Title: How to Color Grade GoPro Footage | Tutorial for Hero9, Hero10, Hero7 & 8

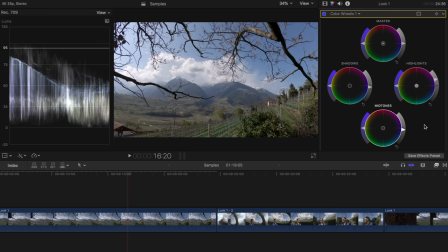4:08 With the midtones, I adjust the brightness in such a way that the overall image looks right. The flat color profile also has relatively little saturation. Therefore, I add some saturation to the image with the help of the saturation control on the left side of the color wheel. Here too, you can edit the individual areas of the image separately if you wish. Now you should ask yourself whether the white balance of the image is correct or whether the tone of the image is too warm or too cool. Filters can also falsify the white balance of the image. As a general rule, white should look white, at least in this phase of the workflow.
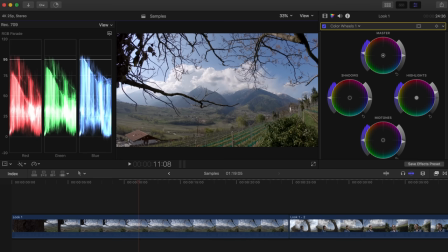4:40 You can see whether the white balance is correct by using the RGB parade.
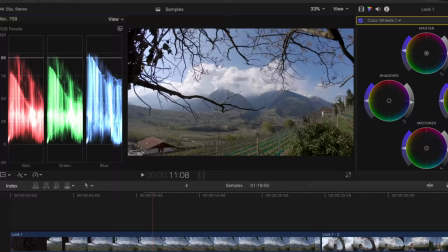4:44 It shows you the three color channels red, green and blue and how the colors are distributed across the image.
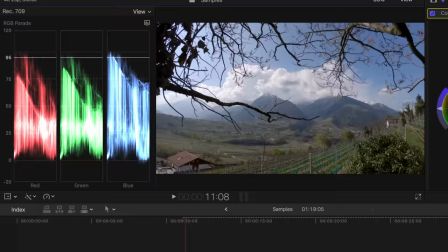4:49 You will immediately see if the colors are in balance or if one of the colors is present in excess. You
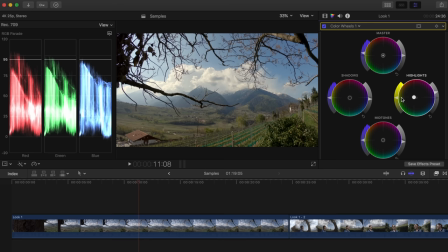4:54 can make corrections with the color wheels by bringing the color channels black into balance. If you drag the white dot in the middle in the direction of a certain color, you add that color to the image and simultaneously remove the color on the opposite side from the image. Watch your RGB parade and how it reacts to changes. You should focus mainly on bright and dark areas in the image.
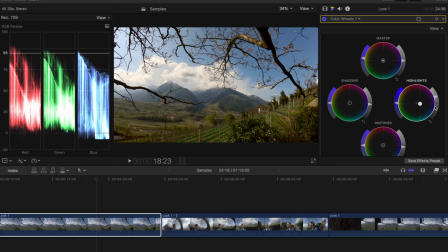5:13 Let's say our image has a yellow cast, then we can correct it with the color wheels. For example, we can choose an area in the image that should be white and balance the three color channels with the highlight color wheel. You can do the same with a very dark area. Overall, however, I have to say that I am very satisfied with the GoPro's automatic white balance.
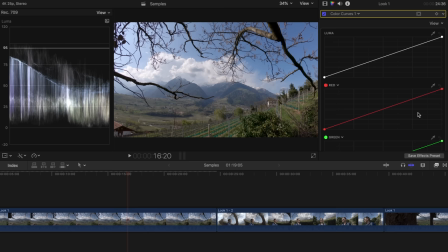5:31 It rarely happens that I have to correct the white balance in post. In order to give the image even more energy, I usually add some additional contrast at this point.
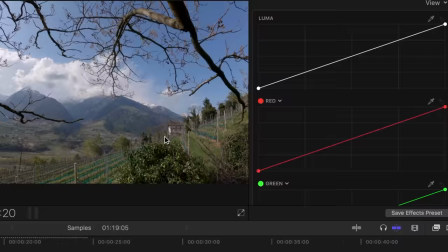5:39 For this, I use another instrument, the color curves. The color curves are also relatively easy to understand.
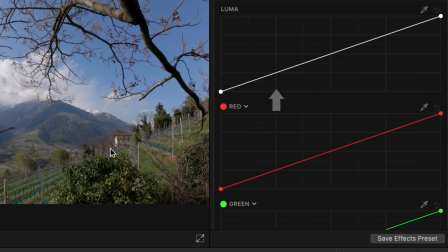5:45 This instrument is not only included in every good editing program, but also in many photo editing tools like Photoshop or Lightroom. The lower left part refers to the dark areas in the image, the upper right part to the bright areas.
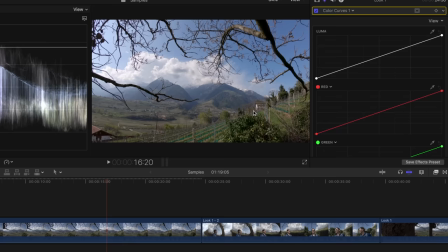5:58 For example, if you drag the curve in the lower left part upwards, you will brighten the dark areas of the image and vice versa.
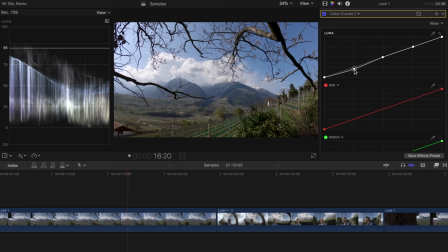6:04 To add a little more contrast to the image, I drag the dark areas down a bit more. So I darken them and the bright areas up a bit more to brighten them. The result is a so-called S-curve. The great strength of the curve is that you can control individual areas of the image in more detail and brighten or darken them.
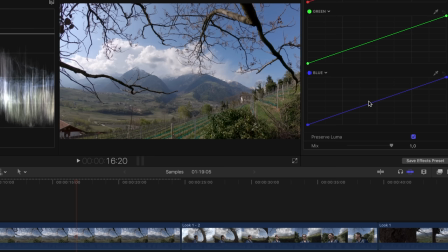6:20 The editing is not limited to the three areas: shadows, midtones and highlights. There are also curves for the three primary colors. You can add or subtract colors from any brightness range to change the color mix. However, working with them requires some basic knowledge of color theory. Now that contrast, exposure and general saturation meet our expectations, we can begin with the actual grading. As I said, it is important that you color correct all clips before grading, because this will make it much easier for you to apply your grading to all clips later. Color grading is a creative process and there is actually no right or wrong, but for the beginning I would give you a decisive tip. Don't overdo it, make some minor changes. Think about which look you want to create and slowly approach it. If you have no idea what you want to achieve, watch some videos and try to copy some gradings you like. This way you will certainly learn a lot. For today, I will show you two very different gradings using my GoPro footage. It makes sense if you also use clips with skin tones for your color grading. No matter what kind of grading you do, you always have to make sure that the skin tones of your videos still look more or less natural. Please keep in mind that my gradings are only examples and by no means perfect. Rather, they should encourage you to create your own look.
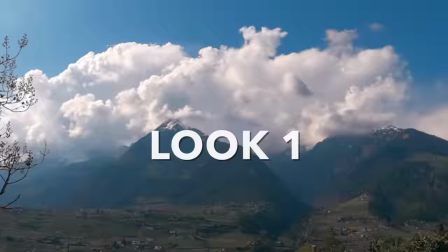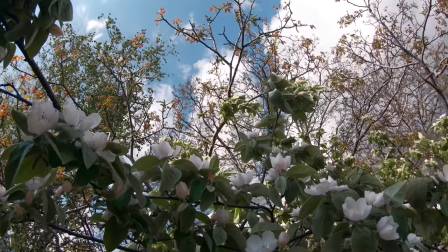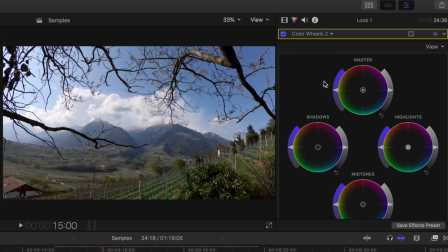7:42 For my first grading, I first work with the three color wheels. For the grading, I always use additional color wheels and additional curves and not the curves and color wheels I used for the color correction. In this way, I can restore the original situation without any problems. The aim of this first look is to give the clip a light teal and orange look while letting the blue colors pop.
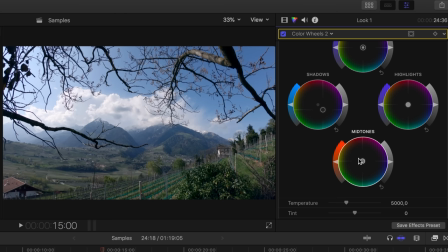8:02 I start with the color wheel of the shadows and drag the dot in the direction of a rather dark blue tone. For the midtones, I drag the dot in the opposite direction. This also has a balancing effect. At the end, I drag the highlight slightly into orange, but only slightly.